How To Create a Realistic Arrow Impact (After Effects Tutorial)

Hello I am Ina Zalea from toleratedcinematics.com and today we are going to talk about how I created the arrow effects in our Archer video.
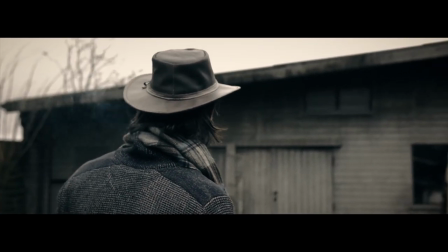If you haven't seen that video yet be sure to check it out with a link in the description and for those that have seen that video let's see how I did this arrow impact effect. We actually have two types of arrow impacts and the first being the arrow impacting the cabin and
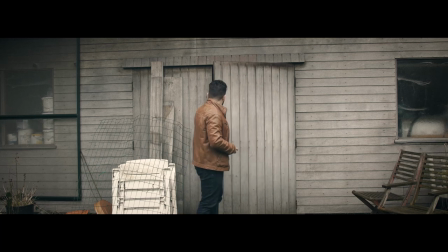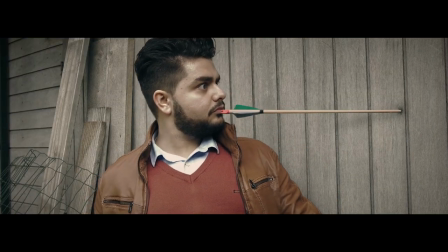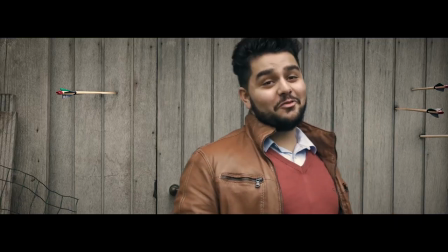then the second one being the arrow impacting the apples well your aim is bad are
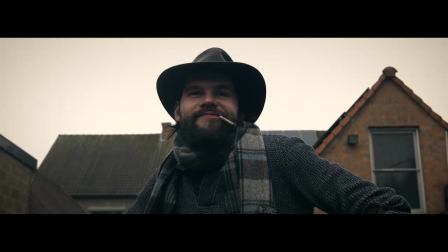you kidding me could have killed me yes so what man so these are two different methods on how we did it and yeah let's see how we did it the first thing that we did is we shot the entire thing on a tripod and that's going to make things a lot easier of course and it's not on purpose it's just that we were short on crew and there was no one standing behind the camera so we just hit record and did our act and that's how we did things so it's going to make things easier anyway but if you want to you can do some moving shots and you can just track that portion of the wall
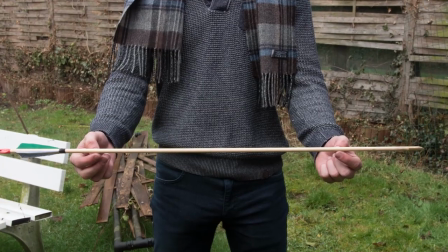and then what I've done is I took a picture of how our arrow was going to impact a little bit so it was kind of straight
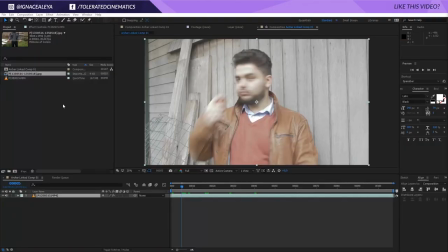so I took a straight photo of this arrow and then I just imported it in After Effects together with my footage and I masked out the arrows. After I masked out my arrow I changed the anchor point to be on the tip of my arrow so I can actually rotate it a little bit and that's for later but yeah just making sure that our anchor point is set there at the beginning of our animation.
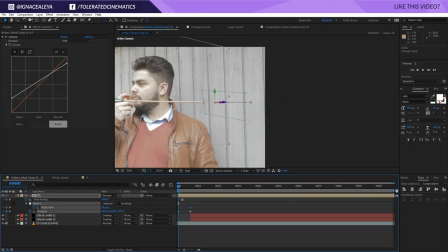Then I just took my arrow and put it off screen and I also animated the scale to be a little bit bigger so it actually comes from behind the screen a little bit bigger because it's closer to the camera and that's going to give you little bit more of a 3d feel and
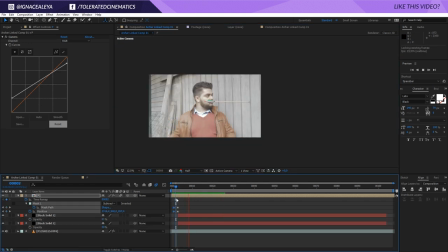then over the period of two frames just two frames we impacted it on the position of our wall so we animated the position and
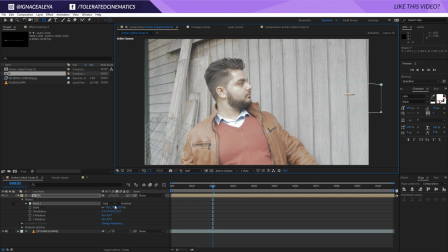the scale to get there then we masked out the first part of this arrow so it actually looks like it's in the wall and after that once you see it impacting into that wall we position that anchor point just on that point where it's actually impacting and we animated the rotation just
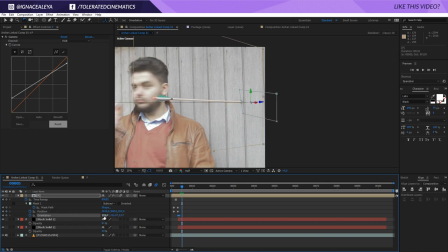from that point on and we animated it slightly with a very very slight tilt for three frames so each frame we rotated it a little bit to give it that kind of impact shot and that's going to add a lot more power to the impact of our arrow. Then I added a little bit of smoke very very subtle you're barely going to notice it unless you know and now you do so go and check that one out again and see if you can notice the smoke in that video. As you can see using very subtle effects you can get some really cool results it doesn't have to exaggerate all the time you see a lot of beginners doing effects and just making sure that you will see it, and adding a lot of smoke, adding a lot of opacity to it, so it's actually very obvious that you see it, but the art of visual effects is actually that the audience doesn't see it, but that the audience feels it. And yeah, just giving that a little bit extra smoke is going to add up in general. And this is actually a pack that we are working on, so we will be releasing that one soon, but that's all I can say for now.
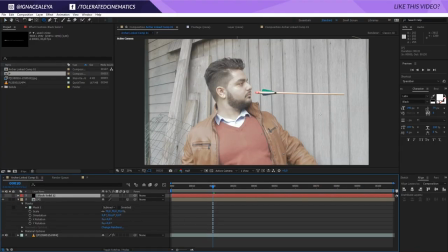Then I created a new black solid and I masked out a small part of that solid.